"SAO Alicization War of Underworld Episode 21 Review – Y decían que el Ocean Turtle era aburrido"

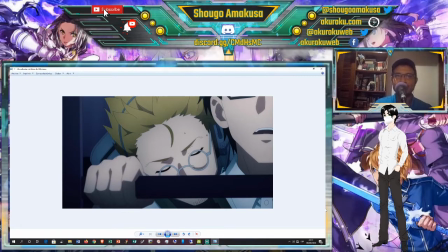7:28 cuando Giga se pregunta o cuando Kikuoka le dice te estás preguntando que por qué estoy haciendo esto en realidad lo que pasaba por la mente de ambos era en esa situación, que era lo lógico, lo más fácil ya tenían a Alice era simplemente encerrarse donde estaban y esperar que llegara la caballería en este caso las fuerzas de autodefensa japonesas Pero, ¿qué significaba eso?
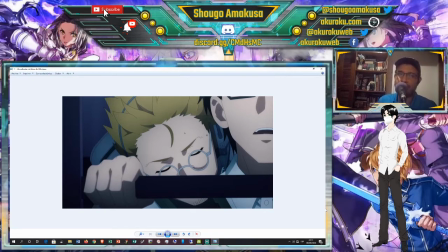7:48 Eso significaba condenar a Kirito y a Asuna a una muerte segura, porque iban a tardar muchísimo más tiempo en desloguearlo y iban a ser muchísimo más de 200 años. Pero aquí vemos que Kikuoka puso la seguridad de Kirito y a Asuna primero, por encima incluso de la misión de asegurar a Alex como tal.
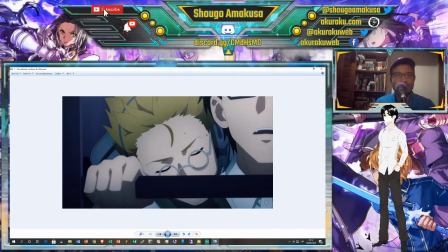8:03 Kirito los tocó a ambos, les tocó el corazón, les hablando el corazoncito. Pero incluso hay dos razones más estratégicas. La primera es que es innegable que si hay una persona con el mayor conocimiento de este tipo de mundos virtuales y de las posibles inteligencias artificiales avanzadas desarrolladas a futuro,
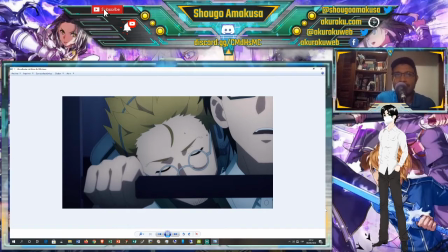8:20 es cripto. Perder ese conocimiento tampoco es que sea una idea demasiado buena, o sea que es extremadamente necesario. Y dos, Kikoka sabía que era muy probable que los invasores tuvieran el plan de destruir toda la base si no lograban capturar a Alice.
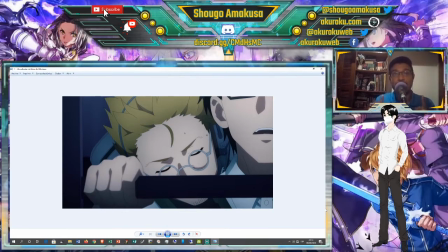8:37 Es por eso que dice, es importante que ellos crean que todavía tienen opciones de capturarla porque eso retrasaba ese posible momento de intento de destrucción. Obviamente, Taki está pensando como un estratega militar, porque hacer un movimiento, si usted quiere, lógico. Si no tengo inteligencia, mejor destruirla que no tenga nadie.
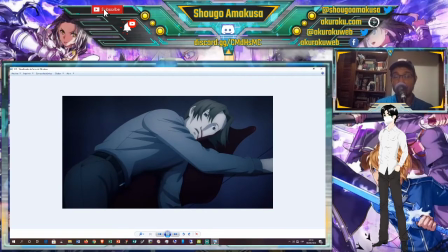8:53 Ok, otro detallito menor. Cuando Critter ve a Yanai muerto en el suelo, él empieza a preguntarse si la primera vez que se abrió la compuerta, no fueron los jefes de Ocean Turtle, sino que fue Yanai tratando de escapar. y eso hace que dude de su propia teoría pero al final,
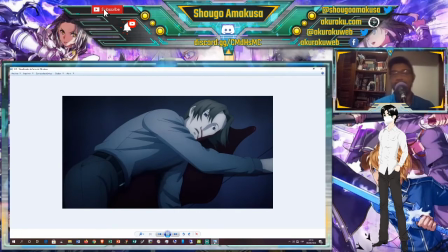9:09 ya que estaba allí decidió que lo mejor era confirmar sus sospechas ok, aquí hay que decir que esta escena se manejó de forma brillante
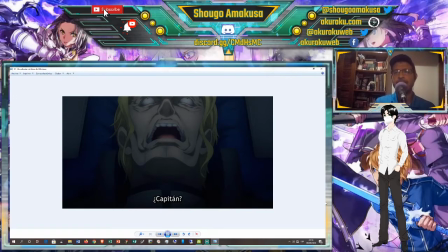9:17 quedó muchísimo mejor que la novela ligera se votó a One Picture en esta secuencia lo que estamos viendo acá es, y lo que se va a entender en la novela es que esta es como una manera simbólica de mostrar o de visualizar la muerte de Gabriel,
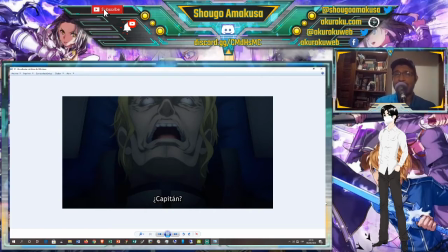9:31 porque Gabriel al final murió en el momento adquirido el lanzador de ataque Todo tuvo un aire terrorífico, un aire incluso incómodo en cierta manera.
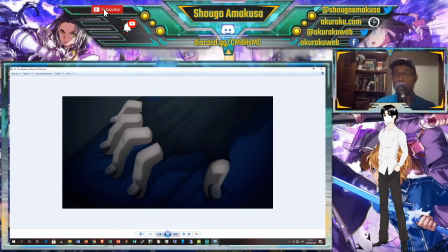9:38 Desde la expresión desencajada de Gabriel, el tema de las uñas, que de verdad esa parte fue bien desgarradora.
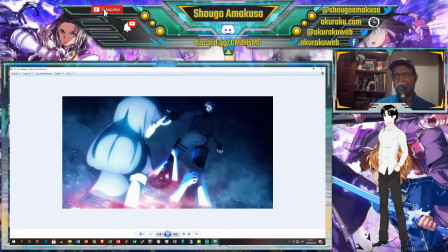9:43 Todo el tema de Alicia, de verdad que lo de Alicia dio miedo, hay que admitirlo, dio miedo. Y para los que se lo preguntan, este montón de manos representan a toda la gente que Gabriel mató.
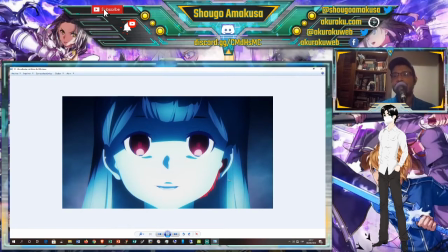9:54 Eso se especifica en la novela. Esta parte me pareció brillante de parte del director. Mostrar esta reminiscencia de Alicia Mientras le sangraba el oído Para transportarnos al
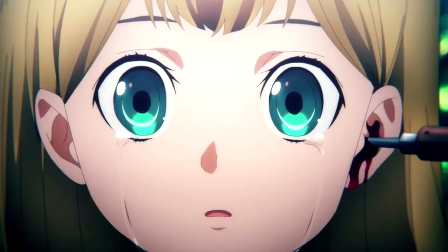10:04 momento en que Gabriel la mató Me pareció sumamente acertada Muy bien hecho,
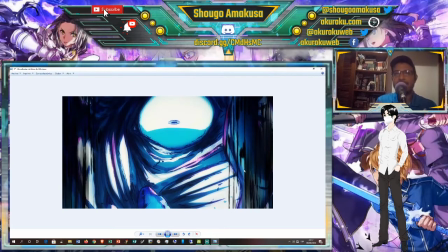10:10 muy bien hecho en términos de dirección Y la guinda del pastel El cambio de animación que ya hemos visto En varios episodios Con ese estilo deofotable Me pareció que aunque fue solamente un cuadro Que es el que estamos viendo acá Fue más que suficiente para terminar de transmitir Todos los sentimientos que tenía y el aura Sobre todo que tenía esa secuencia Ahora bien,
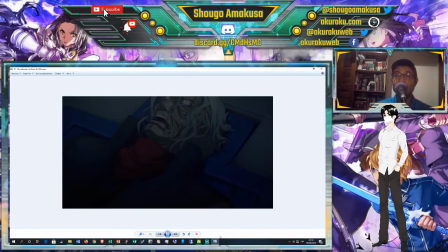10:28 con el punto de Vasago sí tengo sentimientos encontrados porque se desviaron muchísimo de lo que se dice en la novela. Aquí podemos ver esta expresión de Vasago donde claramente se da a entender que está muerto, pero en la novela se deja bien claro que Vasago parecía dormir plácidamente, incluso con los ojos cerrados.
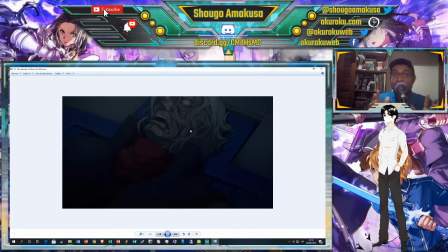10:49 El único detalle que hacía que su estado no fuera normal era que su cabello se había puesto blanco, como que hubiese envejecido. Pero mostrarlo así creo que no fue la mejor manera. De hecho, muchas veces se pensaba preguntar que cómo se había escapado el cuerpo de Vasago si en teoría estaba muerto.
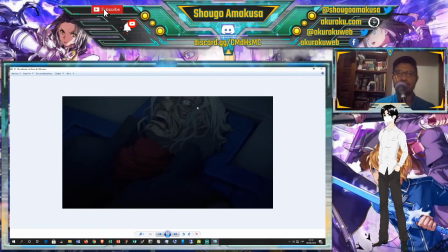11:06 De eso hablé un poquito más adelante, pero yo siento que aquí no estuvo acertada esta decisión. Un punto importante es que más o menos a esta altura de la secuencia, en la novela,
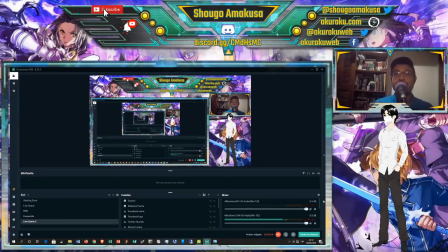11:15 Rinko recuerda que ya han pasado 150 años en Underworld.